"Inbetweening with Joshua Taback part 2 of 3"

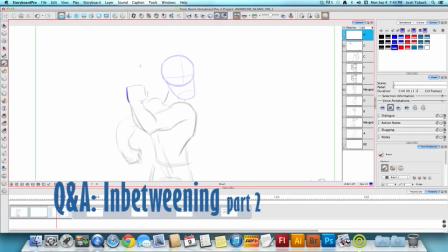it's much easier to move a square
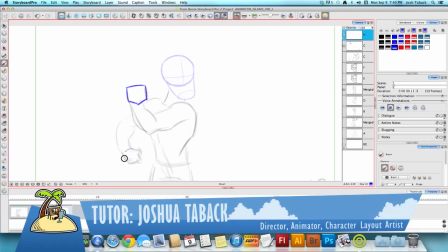or a circle.
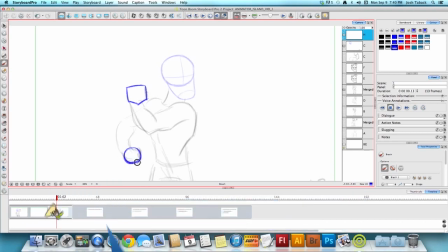Oh no. Much easier to move a square or a circle than it is
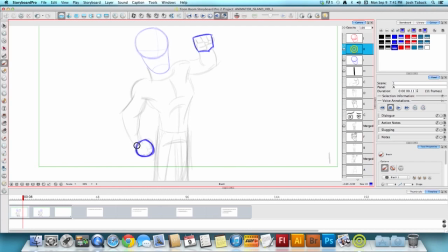to move a whole honkin' hand. Much easier if you look. I can just fill it in. Wonderful computers. You see that there? It's much easier for your eye to follow that than a whole bunch of fingers, a thumb, and so on.
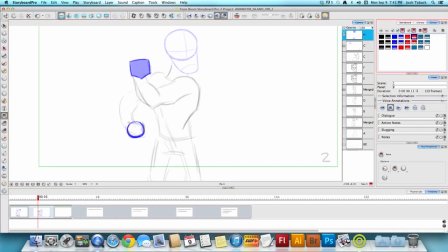And then, you know, same thing for this guy. Circle there. Boink. Much, much easier for your eye to follow.
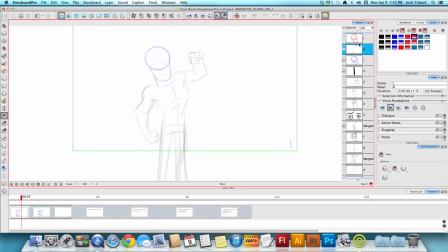So, with that in mind, let's track where I am here. Now time for the in-between. Turn on the onion skin. Now, here's what's a little more difficult to do digitally than on paper.
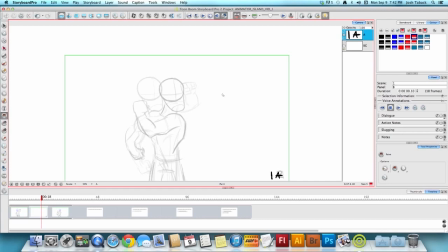On paper, it's pretty easy to flip. You put your, without your light table on, put your paper down. Your paper is usually somewhat translucent, so you can sort of see the drawings here. I like to have my onion skin set very light.
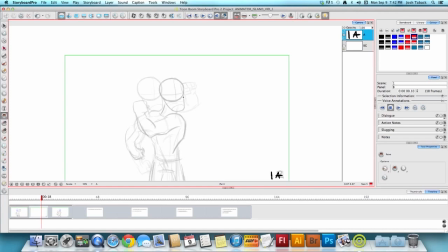This is actually a little bit darker than I usually have it. I happen to recently, the new computer, so my settings aren't exactly where they usually are. But if I activate
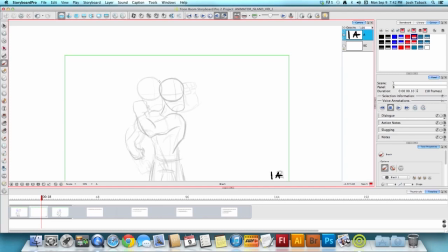the things you could do, I'm going to do it by hand. But one way to do it real quick, again, since if you're working digitally, you copy the main shape.
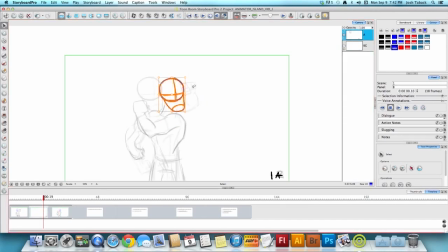You could always copy the whole head, but what happens is, so you copy the head, you put it in the middle, and that's one way. So you're not going to change shape because it's exactly the same thing. But as we said earlier, or I said earlier,
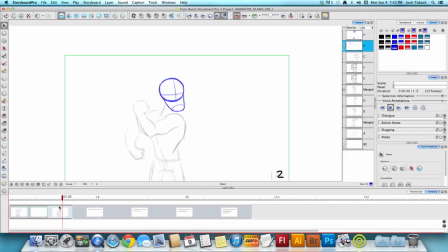this guy's head was a little bit different than that. But we'll go on the just generalizing here. So you don't always want to do
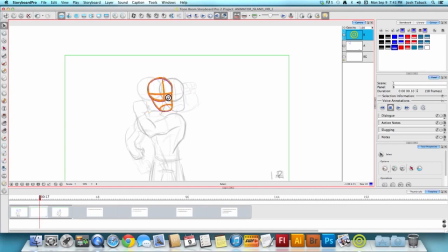a straight shape in between because it looks very mechanical. So let's say you want some drag or something on this in between.
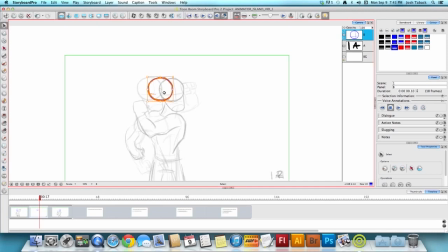And instead of doing a straight in between, which is like an exact breakdown right in the middle, if you read the Richard Williams book, Animator's Survival Kit, and Eric Goldberg's book, Character Animation Crash Course, and Illusion of Life, and a whole bunch of animation books,
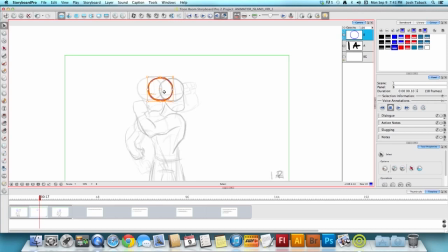spacing is really adds a lot to the feel of personality and character and timing. You always need, when something's traveling on an arc, you always need the point of the arc, the furthest point.
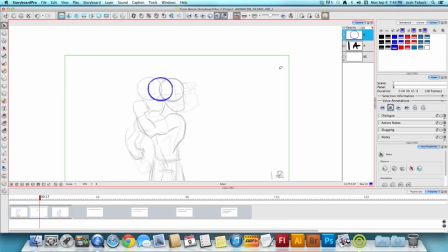But at the same time, your brain sort of fills that in. So to cushion the timing or ease out, a lot of times it's kind of good to just go a little off center, just a little. What this will do here is it will speed up
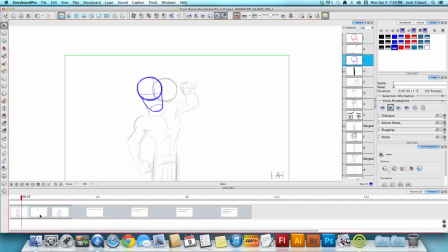the animation from the first drawing to the second drawing, or first drawing to the in-between, and then slow down a little bit from the second to the third.